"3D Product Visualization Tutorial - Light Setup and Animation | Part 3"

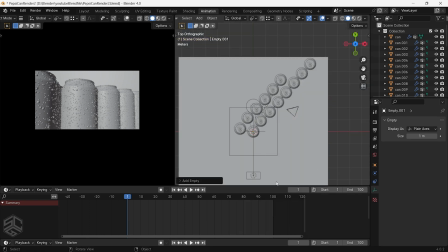[8:28]
Let's add focus to add more realism to the animation. Add an empty place to the can where we want the camera to start focusing.
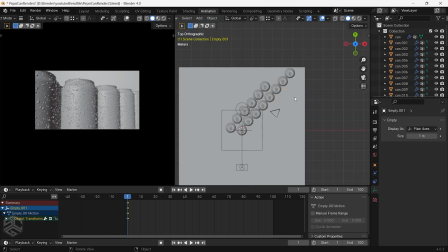[8:39]
Add a location keyframe to the empty, then move the empty to where the camera ends.
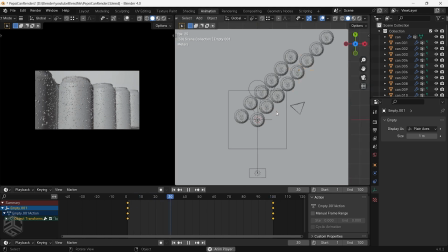[8:45]
Add another location keyframe. Just make sure it is visible to the camera so we can have smooth focus on the can. Now, to see the depth field in the viewport, make sure you enable it here by checking the box.
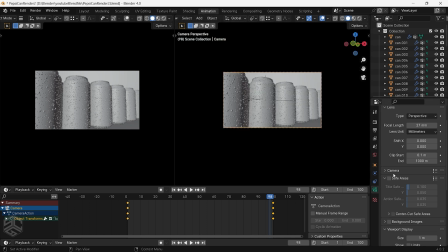[8:58]
Go to the camera setting in the depth field and select the focus object to be the empty that we have animated. You can change the f-stop to increase how the focus appears in the scene.
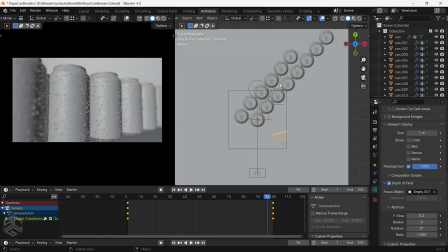[9:11]
Now that it looks great, I will continue to change the position of the light and increase its power to add more light to the scene.
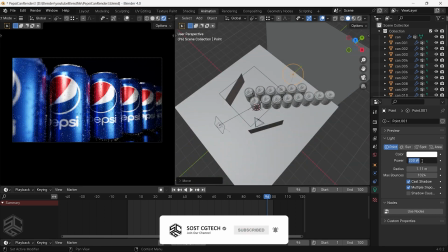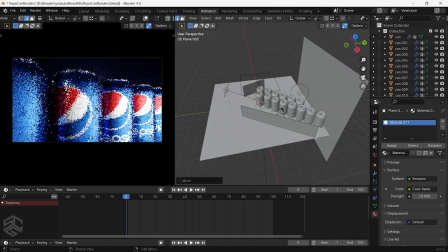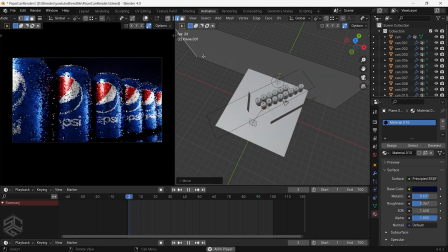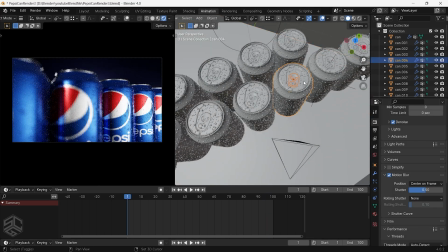[9:37]
I will finish by changing the rotation of the can to be random to add more realism to the shot.
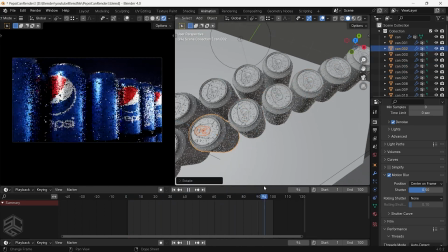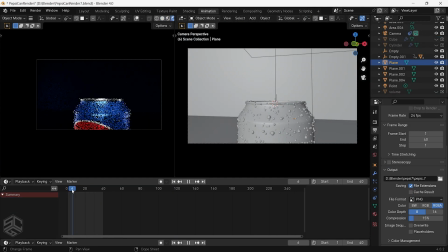[9:49]
In the other shot, I have the same procedures, but it will depend on the idea and plan of your shot.
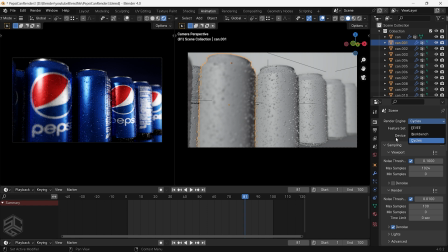[9:57]
The output of the animation I've used cycle render. You can change the device to a GPU computer if you have one, or if you don't have a GPU, use a CPU. For the render max samples, I set it to 100. Enable motion blur. Another thing that I have changed is color management.
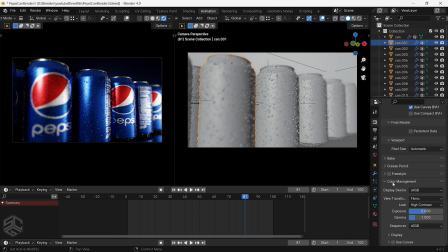[10:15]
Change the look to high contrast. Just select the render output folder, then press Ctrl plus F12 to render animation, or you can come here in the render menu. Now you can add color grading and adjust the speed of the animation to add more realism to the animation.
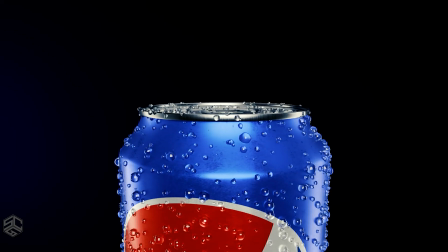[10:31]
And that is the final part of the tutorial on making your first 3D product animation. I hope you have enjoyed it and learned something. If you do, don't forget to like and subscribe. See you in the next video.